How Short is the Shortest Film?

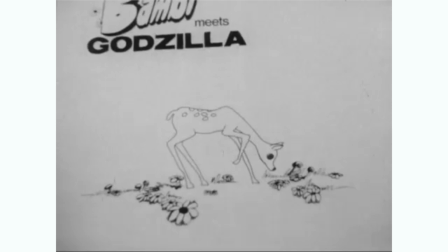Take for example the short Bambi Meets Godzilla. This short does two very interesting things.
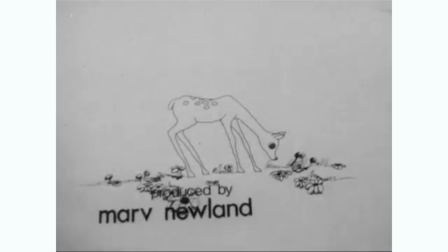Firstly, the brunt of the setup doesn't happen inside the short, but rather in the title.
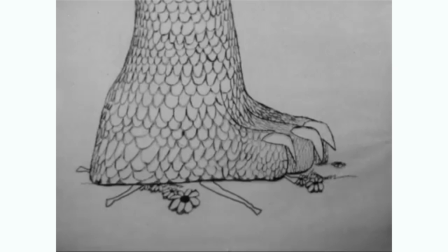We know from the title that Godzilla is going to meet Bambi, and the punchline comes when we find out what exactly that meeting entails.
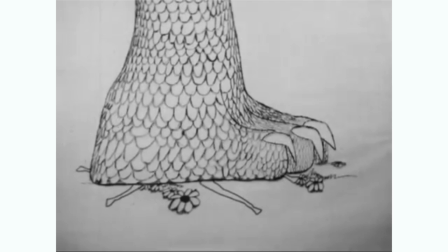A much flatter Bambi. It's a simple subversion of expectations, but everything we need is wrapped up in a neat package. I thought that the other parts of storytelling would also be affected by this time pressure, but that doesn't seem to be the case. For example, there always seems to be space for a character, and that should have been very very obvious from every single painting that includes a character. It seems like structure is the exception here. That doesn't seem to upset me as much as I thought it would though, and I think I know why. I shouldn't have waged war on the rules of storytelling but instead on the people writing about them. Sid Field, McKee, Writer's Journey, Save the Cat, 7 basic plots, making short films. All of these writers don't stop writing once they tell you what a story is, they go on to tell you what a good story should be, which of course is limiting. They also believe that conflict is the driver of a story, and that conflict is very volatile, something that causes bank robberies and murders and divorces. I think that a story can be quieter than that. Through working on this video, I've realised something. There is one thing in common with every single short I've looked at, and that goes also for abstract short films. That thing is movement or progression. That's all you need for a story. It doesn't need to be more complicated than that. If you're moving through a bunch of incidents connecting characters, then you're telling a story. And you don't have to listen to people who say there's more to it in that. It might just limit the wonderful stories that you might someday tell.
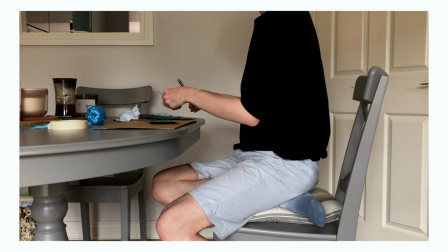Now, let's make this short film with the different things we've learned. Firstly, the most important thing.
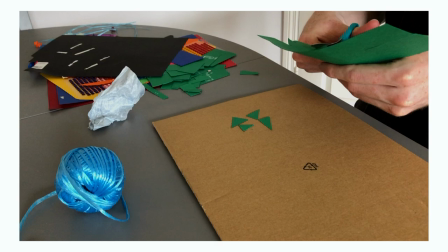The short needs to have progression to it, like we just talked about. The action needs to come from somewhere and go someplace else.
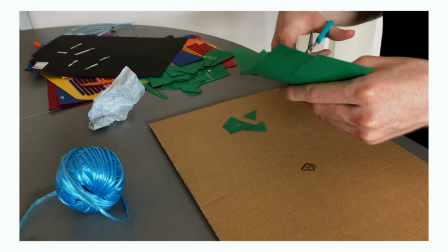Even abstract narration works like this, where the sequences are composed of colour, space and shape instead of imagery we can immediately place.
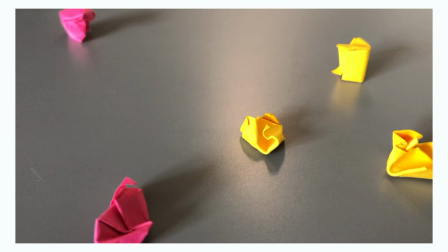Since we're aiming for something very short, we'll have to rely on iceberg storytelling.
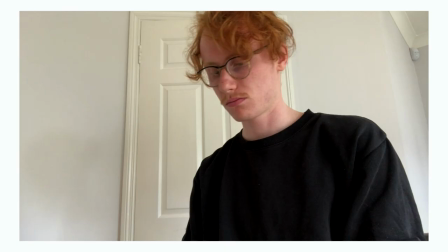We'll need to leave clues for the reader that show how this event is connected to others.
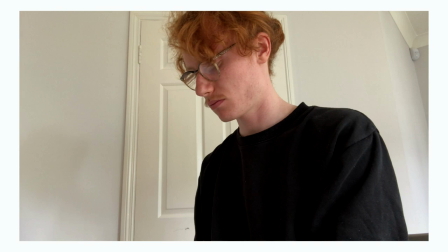Another thing that might help is to make sure our use of colour, framing and subject are all geared towards creating an after-image in the viewer's mind.
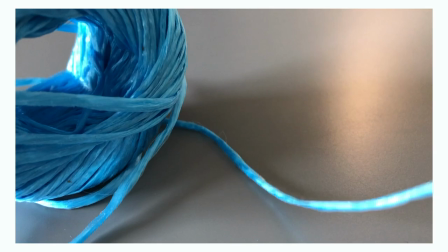This will make sure that somebody won't be able to just glide over it without engaging.
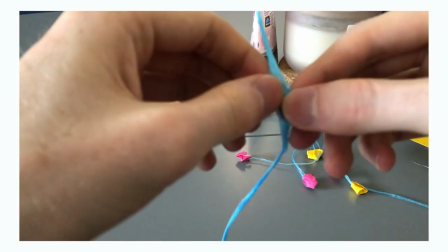A lot of extremely short story writers do something similar to this, where they try and make the wording and grammar interesting,
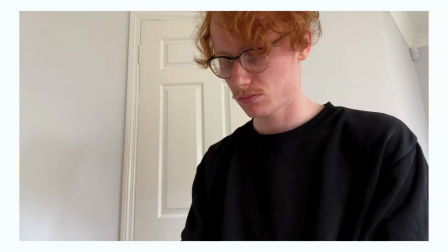like a crossword clue, so that you're forced to engage in some way to understand it.
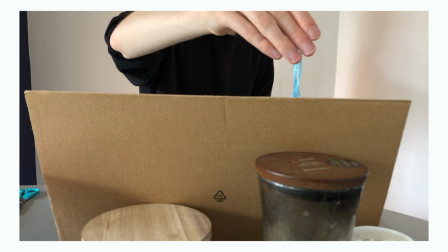One of the easiest ways to ensure that an audience understands the short is to use imagery that they are familiar with.
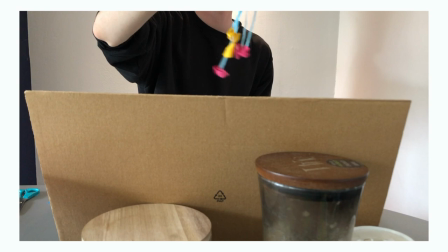And there is imagery that I'm certain everyone watching can easily understand. This is where the clips I've used in this video so far can come into play.
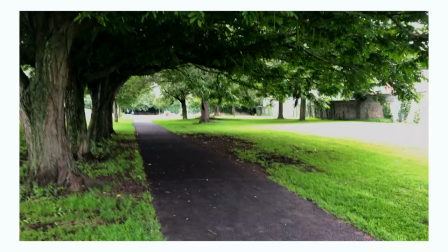We can also use our title to carry some of the meaning of the piece.
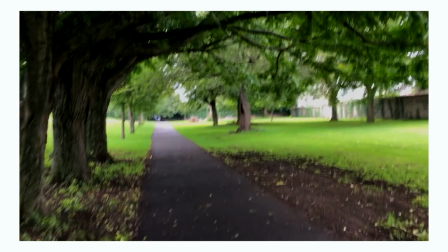This could be to give context to the piece, like Self Portrait with Spanish Flu, or it could be a wind-up for a joke format, like Bambi meets Godzilla.
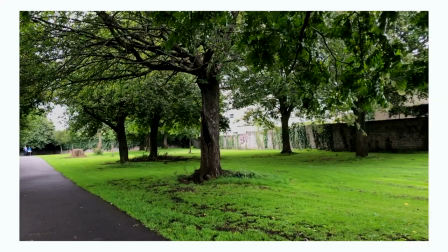And as for the time length? I'm aiming to make it under a second so I can beat out the Leap Second movie.
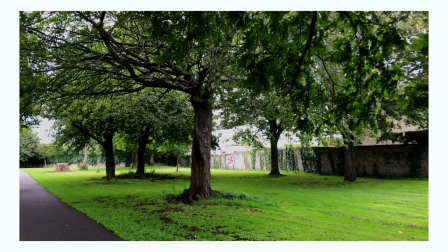Okay, this short is called I Used to Climb Trees. Maybe the world's shortest film. Maybe.